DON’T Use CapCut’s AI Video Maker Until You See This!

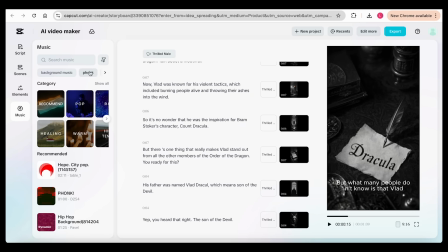And lastly, you can add music. Just search for anything.
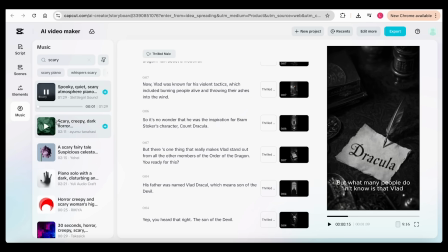For this video, I'm going with a dark, mysterious soundtrack to match the tone of the story.
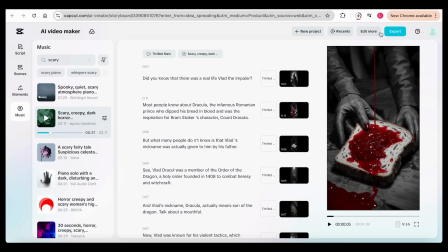Now, we can export our video. But I'm not stopping there. Even though it already looks great, I'm going to add my own editing style to this content.
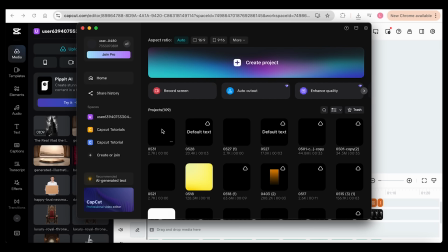You can either continue editing in the CapCut web version, or simply open CapCut on your desktop and access the project from your cloud space.
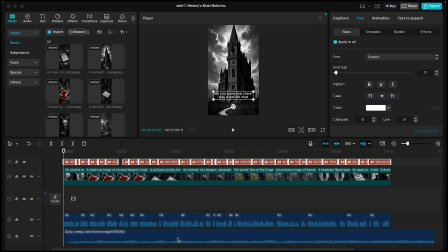This is where we're going to work some magic on the clip. So, when you open the project, you'll see that CapCut has imported all the layers separately. Captions, voiceovers, media, everything. If you click on one of the footage layers, you'll notice they already have position keyframes applied.
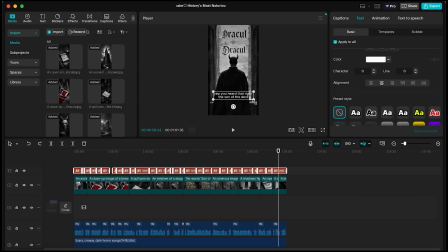Now, Let's fix our captions. First, select the caption layer, go to the Animation tab, and under the Caption section, look for Bounce Out. This effect makes the text appear word by word. Next, bring one of the text elements to the center of the screen and adjust its style.
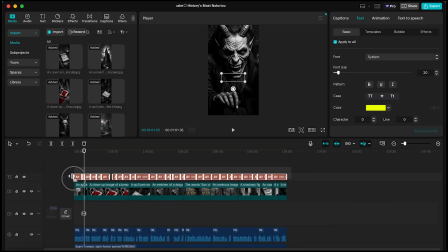Once you're happy with it, select all the caption layers, right-click, and choose Create Compound Clip.
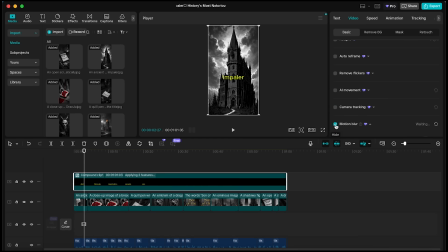Then, go to the Video tab, scroll down to enable motion blur, set Blend to the maximum, and change speed to 6x. This will give our captions a smooth, dynamic morph effect.
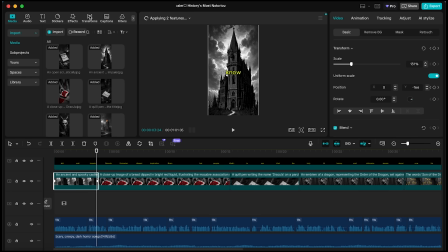Now that our captions are ready, let's add some transitions between the clips.
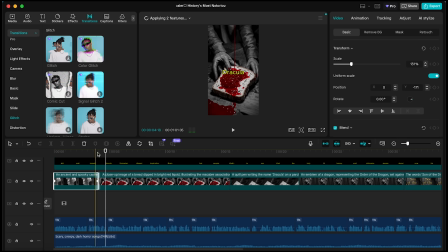I'm going to use the color glitch transition because it fits perfectly with the story and concept.
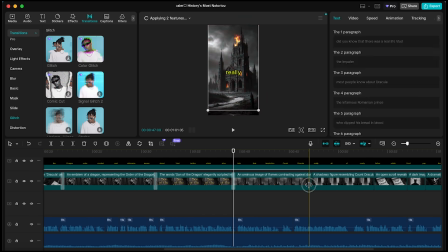I'll apply it to all the gaps between scenes.
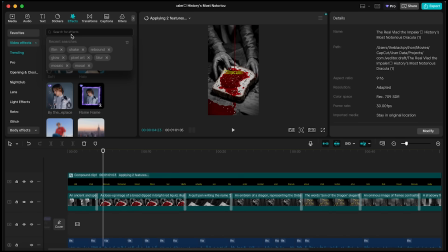Next, go to the Effects section and search for Film Frame.
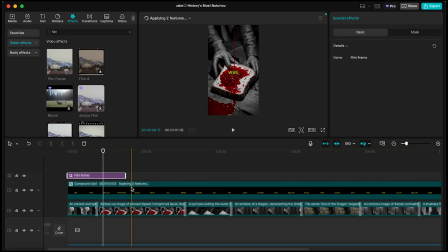Apply it and extend it so it covers the entire timeline.
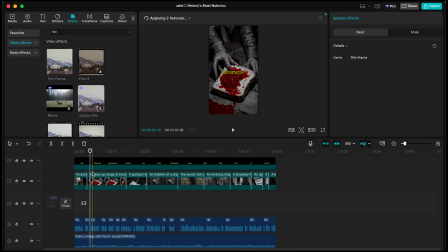This layer adds a vintage, noisy texture that matches our video's aesthetic really well. For the final touch-up, let's work on the sound design, search for noise, and add a white noise sound effect to the timeline.
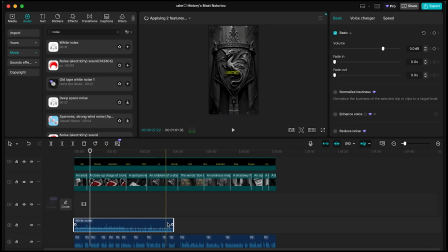Since it's short, I'm going to duplicate it a few times to make sure it covers the full clip. Now, let's add some extra sounds. For example, a monster voice.
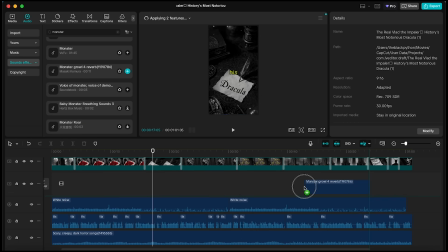Drop it into the timeline and place it wherever you want it to play.
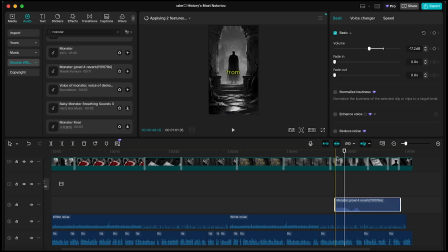Always remember to lower the volume on sound effects so they blend better. To make the monster voice mix more naturally with the background music, I'll also apply the Echo 2 effect. These small sound design choices make a big difference.
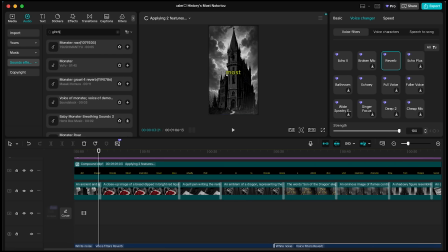Let's also add glitch sound effect wherever we placed our glitch transitions. Just copy and paste the sound at each transition point for consistency.
Dracula.
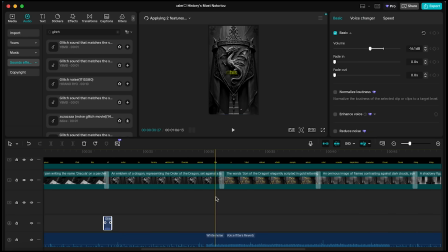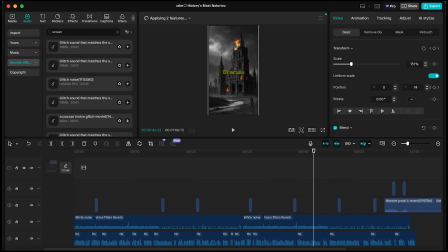Finally, I'm going to layer in a few more effects like screams and dragon sounds, apply reverb, and lower their volume slightly to make them sit nicely behind the music.
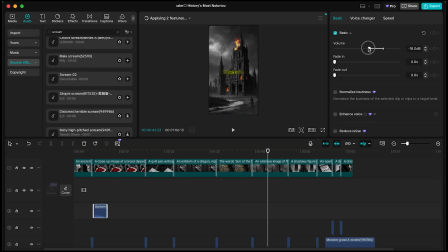We actually made a video with AI, but always keep in mind, AI is here to help us create videos faster and better. Adding your own editing style and personal touch will always take it to the next level.
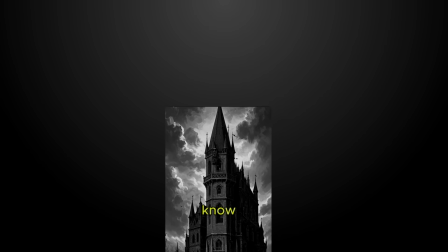Now, let's take a look at the result.
Did you know that there was a real-life Vlad the Impaler?
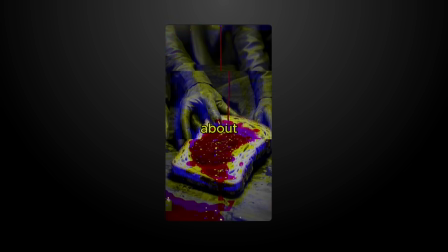Most people know about Dracula, the infamous Romanian prince who dipped his bread in blood and was the inspiration for Bram Stoker's character, Count Dracula.
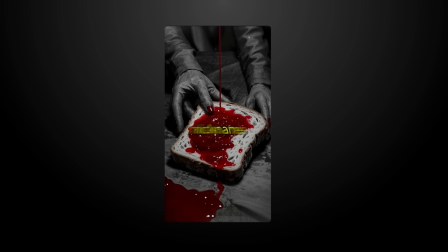But what many people don't know is that Vlad's nickname was actually given to him by his father.
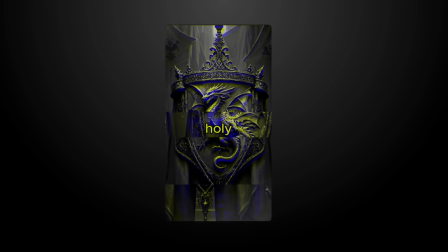See, Vlad Dracul was a member of the Order of the Dragon, a holy order founded in 1408 to combat heresy and witchcraft. And Vlad's nickname, Dracula, actually means son of the dragon. Talk about a mouthful.
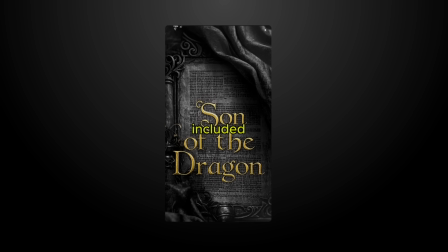Now, Vlad was known for his violent tactics, which included burning people alive and throwing their ashes into the wind.